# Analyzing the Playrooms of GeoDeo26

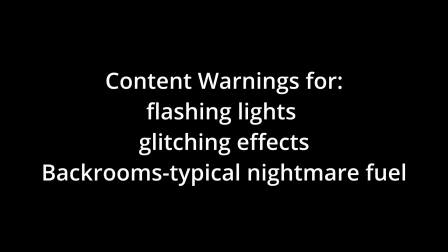0:00 content warnings for flashing lights, glitching effects, and Backrooms typical nightmare fuel.
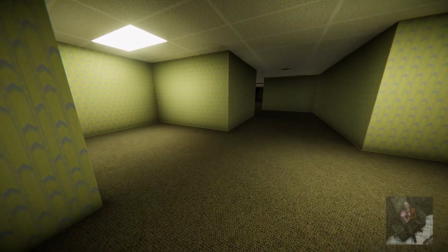0:07 If you know about the Backrooms, liminal spaces, or analog horror, then you know about Kane Pixels.
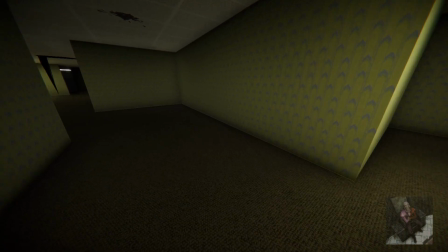0:15 And with good reason. He is a very talented artist and storyteller.
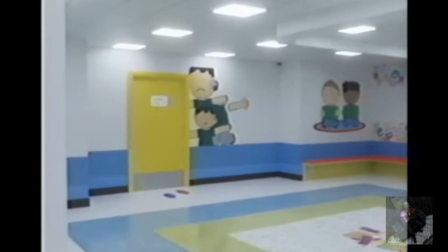0:21 But this video is not about Kane Pixels. This video is about the creator known as
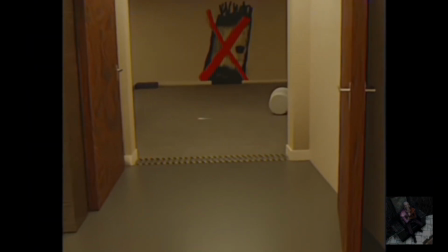0:29 GeoDeo26, formerly known as Geonosis, and their Playrooms series.
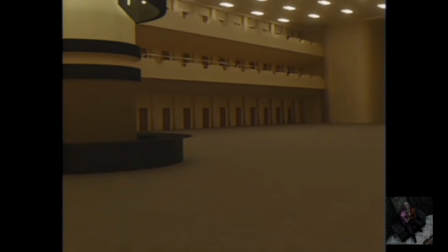0:36 GeoDeo26 is by no means an obscure creator. Their first Playrooms video, Escape the Backrooms, Playrooms Found Footage,
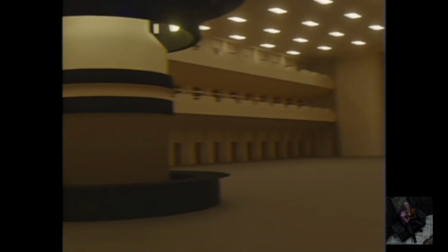0:45 currently has 2.5 million views.
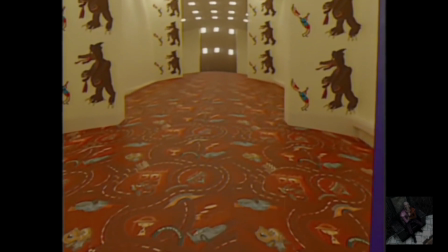0:49 And yet I haven't seen any analysis videos about their videos like I have about other Backrooms series.
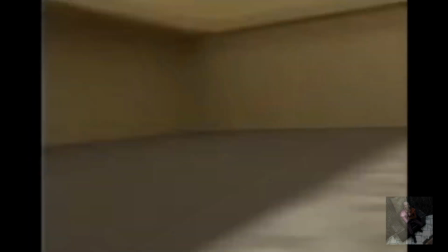0:58 Maybe there are analysis videos for this series that I just haven't found,
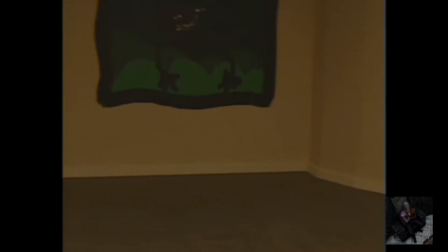1:04 but oh well, there's always room on YouTube for one more video.
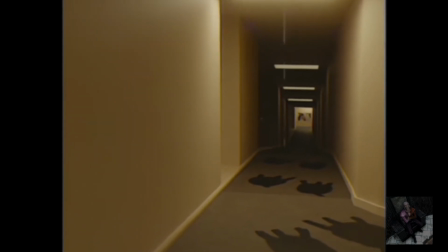1:10 GeoDeo's Playrooms series is unique and innovative among Backrooms videos,
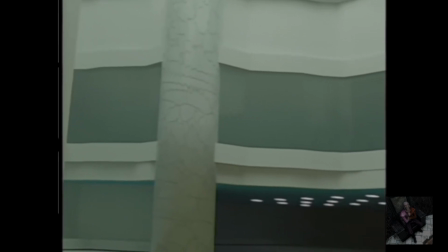1:16 primarily because of the richness of the environments,
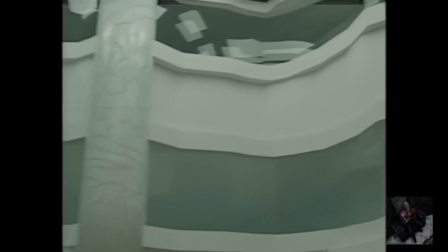1:20 the uniqueness of the monsters, and the ominous story it tells.
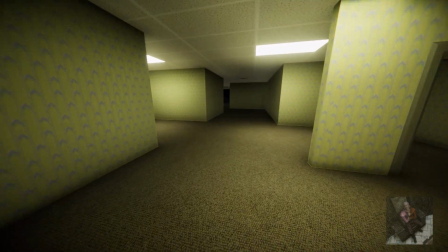1:25 The typical Backrooms video, or video game, looks like this.
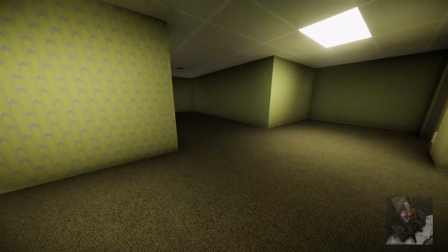1:31 Yellow hallways, buzzing lights, and the same exact Kane Pixels copycat monster.
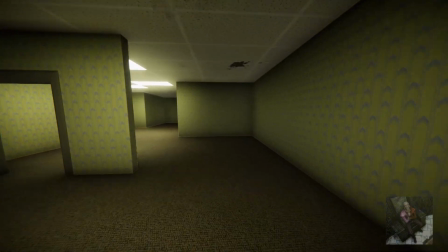1:38 It was cool when Kane did it, but now it's just boring. Or if it doesn't look like a copycat, then it looks like this.
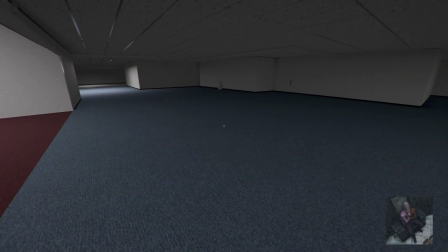1:46 A barren wasteland of architecture. Intriguing for a few minutes, before it becomes boring and repetitive.
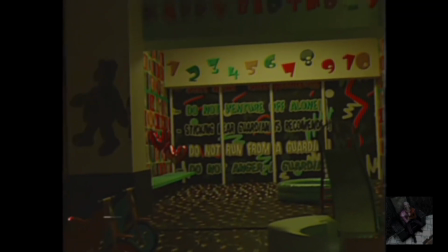1:55 By contrast, the Playrooms are filled with things.
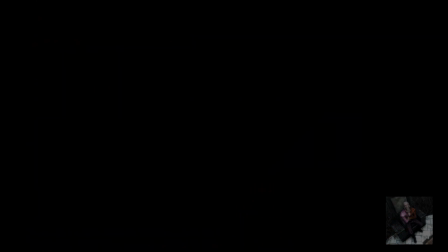2:01 Colors, furniture, posters, decorations that a real person would add to a space.
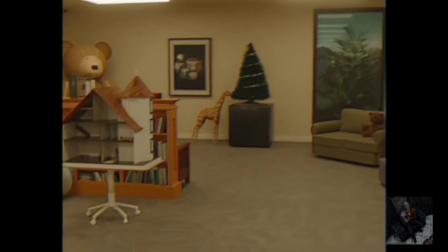2:08 The waiting room for a pediatrician isn't sterile and white.
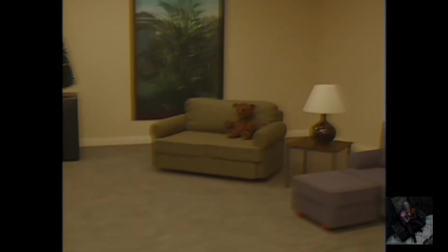2:12 In real life, it would have toys, warm colors, and pictures to make the children feel safe and welcome.
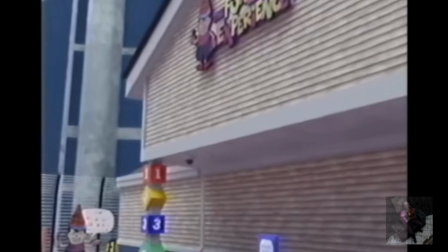2:21 Every space in the Playrooms looks like someone was just there,
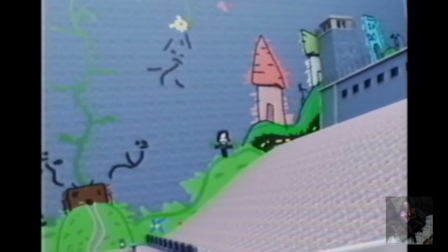2:26 and that if you just turn one more corner, go through one more door, you'll find them.
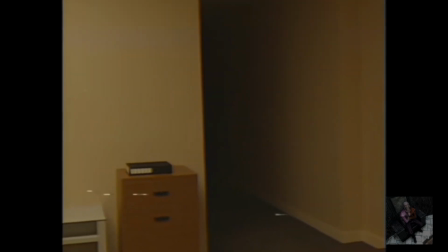2:33 It looks as though a person was here, but they just left the room.
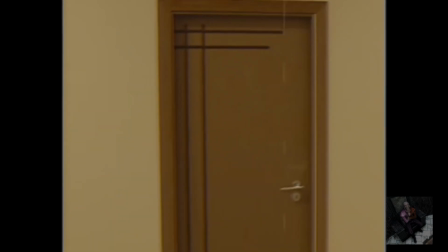2:40 It's an eerie feeling, and it intensifies the anxiety of the wanderer's relentless journey forward.
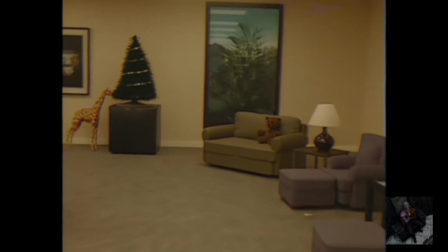2:50 These Playrooms also have toys and childlike decorations, but these have been ever so slightly twisted.
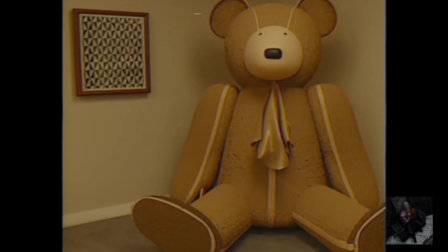2:58 The giant teddy bear in the corner almost looks friendly, except for its beady pinprick eyes that survey the room.
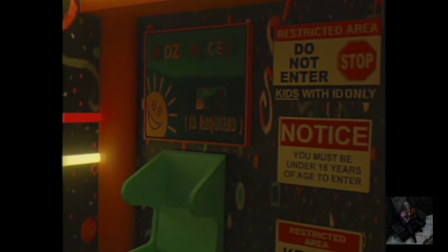3:07 The posters display colorful safety messages, yet the ominous warnings they give make you feel anything but safe.
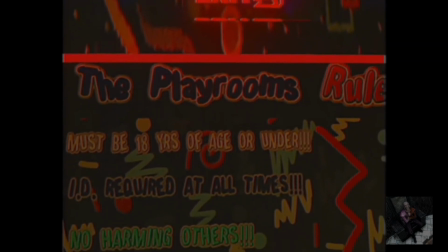3:16 Stay away from any exit areas. Stay near safe zones.
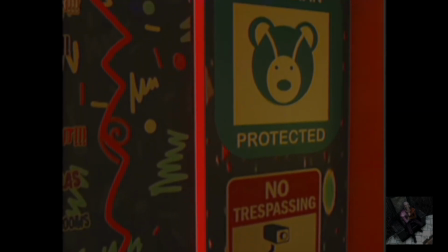3:21 Do not run from a guardian. Sure, these rules seem to be in place to protect any kids who may be there,
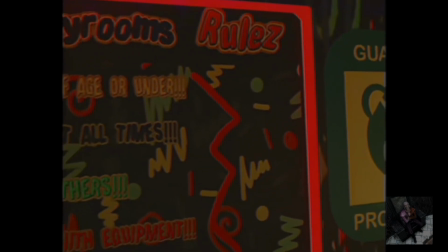3:29 but they also seem designed to control them, telling them where they can and cannot go.
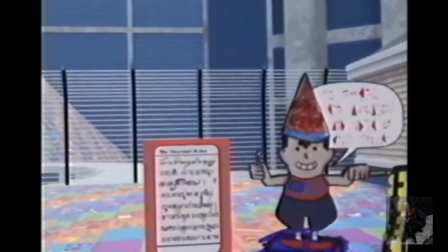3:35 The rules also imply that the guardians are terrifying,
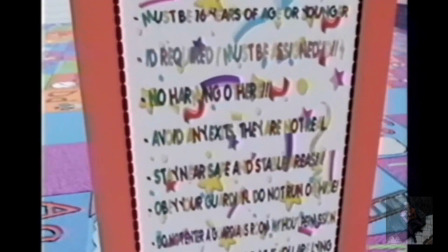3:39 and that a child's first reaction to seeing one would be to run from it.
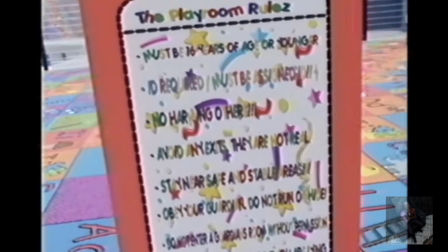3:45 But who is right? The children who run, or the guardians?
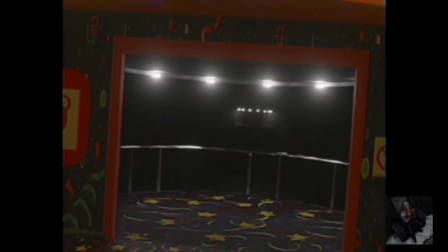3:50 The most ominous message only appears in a corner of this frame.
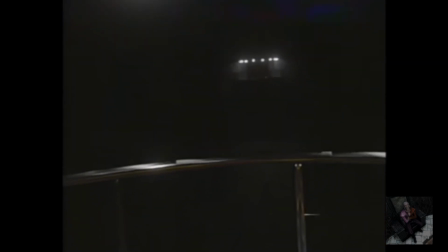3:56 Notice, there are no more exits.